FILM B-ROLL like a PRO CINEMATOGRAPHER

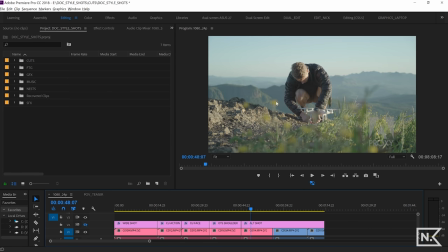247s
And then if we look at the alternate shot here, you know, we're getting a lot more depth of field. We have this wildflowers from the mountain up in the foreground, and this is blurry in the background, and that kind of, that lends itself to the scene, and he's still working on the drone and kind of, you know, finishing touches to prepare for the flight. So those are the basic five shots. You do those, you have your storytelling building blocks of B-roll, okay? And then now we get into the fun stuff. And these are other shots or techniques or methods for getting shots that I like to use when I film a scene. And the first one is called inserts. And inserts are basically everything outside of the subject and the action that tells the story of the environment around it.
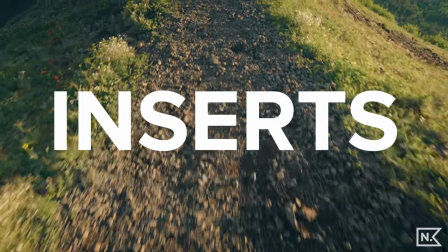291s
So if we look at this right here, our very first insert shot.
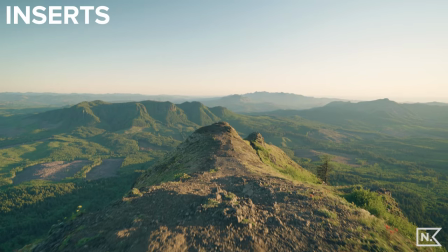295s
We have a stabilized shot of this ridge line and it's showcasing where we are.
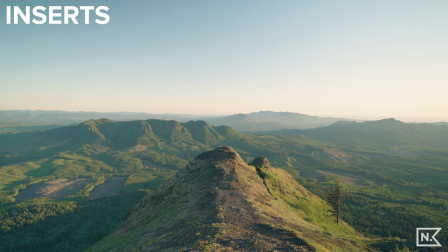301s
Doesn't relate to the talent or the actual drone or anything like that.
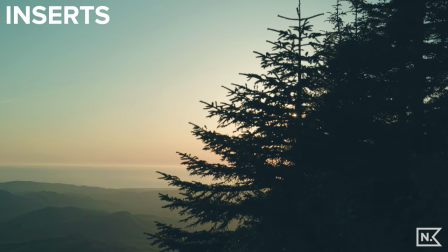305s
We have another insert here where we have the trees in the area,
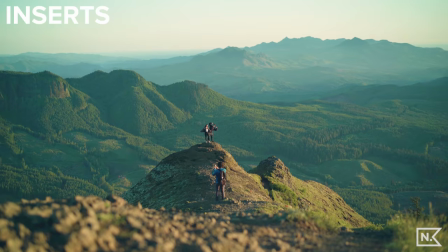311s
some people who are up on the ridge, and then another insert of the wildflowers here. Go ahead and film a ton of inserts if you need them. It's gonna kind of make your story a little bit more robust and in the situation, and you can paint a picture of what's happening around you and the actual actions and the people in it.
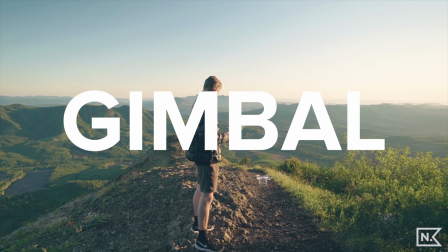330s
If you have a Steadicam, a gimbal, that's gonna be the next thing that we're gonna do here.
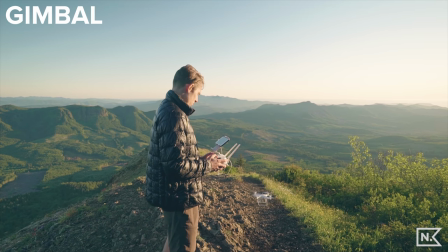335s
So I actually filmed Tyler, you know, flying,
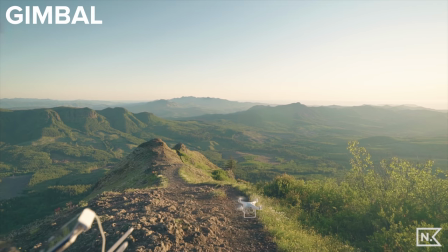340s
taking off the drone here and on the gimbal, and I really love that.
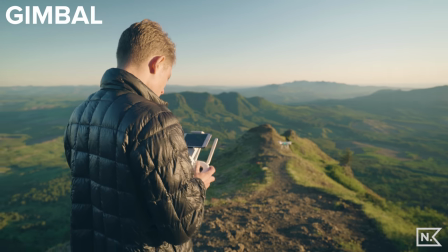345s
It's really nice and smooth. Just having these gimbal shots is gonna add a little bit more diversity to your ability to tell your story.
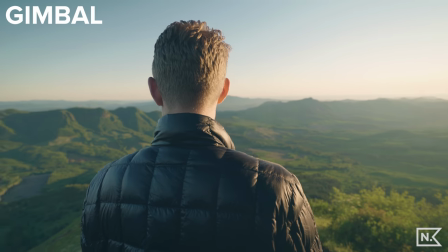353s
You know, it takes a little time to set up the gimbal and stuff, so that's why it's kind of coming down the line.
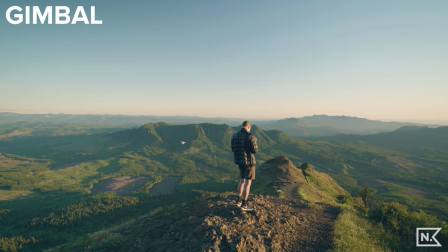357s
It's not one of the first five that you're gonna get. It's gonna be a little bit after the fact, but get gimbal shots, they're amazing. And then the next shot that we're gonna do is a favorite of mine. I use it in my commercial work, in my doc work, in my YouTube work.
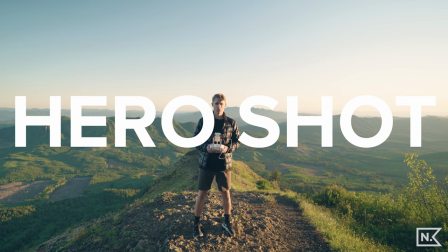371s
It's the hero shot. I love hero shots, and basically what that is a way to showcase your subject and
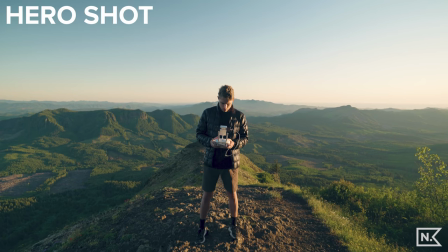378s
really like empower them and lift them up and like make them look like a freaking badass, which is sick.
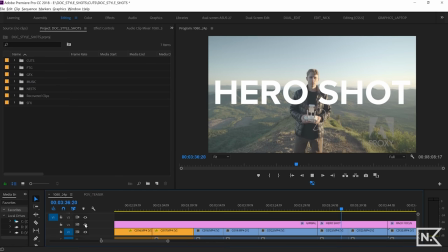384s
I'm gonna do a couple different takes on the hero shot here and, you know, make sure that we get it how we want it.
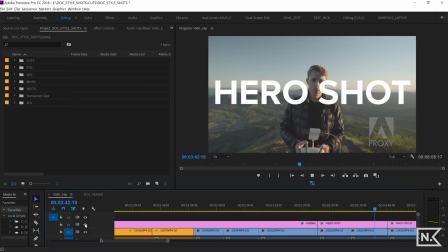391s
Maybe do a take where he's looking down and he looks up. I really like that one a lot. That's awesome. And then the next shot we're gonna do is the rack focus. And I made a whole tutorial on rack focusing and kind of like the ins and outs of it.
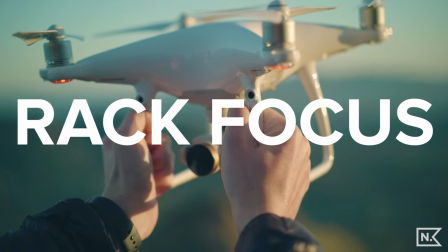404s
So check that out if you haven't already. In this situation, I had him holding the drone up there.
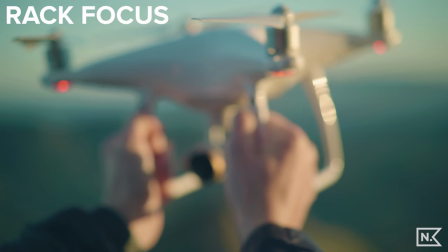409s
He's holding it and I'm rack focusing in and out, getting a couple of those rack focuses with the situation and the action that's going on here.
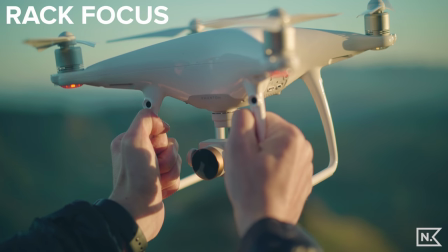416s
Sort of looked at the rack focus and as an opportunity to show off the drone that we were filming. So the next shot I have here is called a super zoom. I don't know why the robot sounds, sorry. Anyways, it's a super zoom. I film them frequently, I use them infrequently.
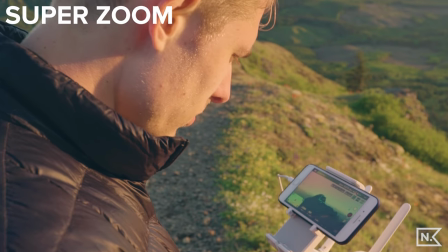432s
I think they're really, really cool, but sometimes, most often, they don't turn out as good as I wanted to have them turn out.
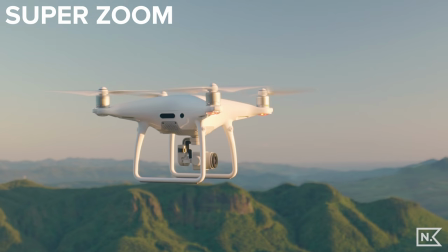439s
But they're still rad, okay? So I'm not gonna dive into what it is too much, but basically,
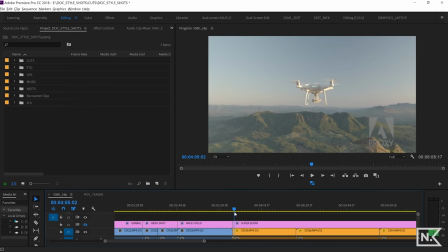447s
when we are looking at a super zoom, you're gonna be wide and you're gonna be in slow motion and you're gonna zoom into the action.
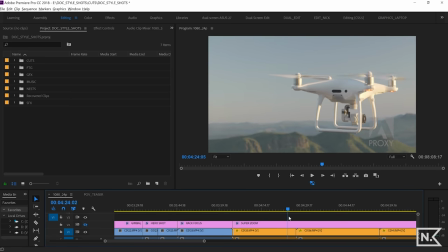457s
And that's it, that's the super zoom.
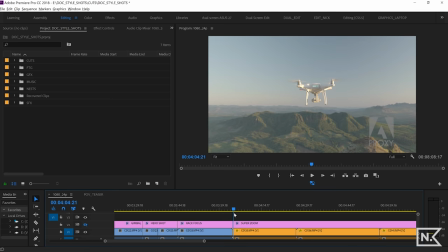459s
And then when you do it in post and you do it right, you're gonna have this effect where it's slow motion and it goes and you land right there.
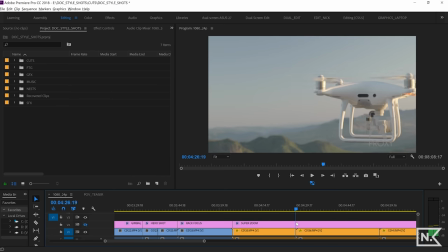466s
Or it's, you know, here's another example, you're out and we're there.
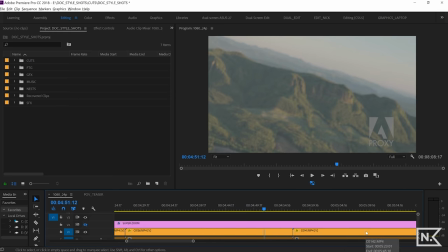471s
And then he moves away, the drone. Oh, so cool. So super zooms are like super rad, okay? I should do a tutorial on them, and if I remember, I will put the link up here. It won't be there now. Maybe it'll be there now, depending on when you watch this. I'm gonna do a tutorial on them at some point. All right, we have two more, and the next one is slow motion.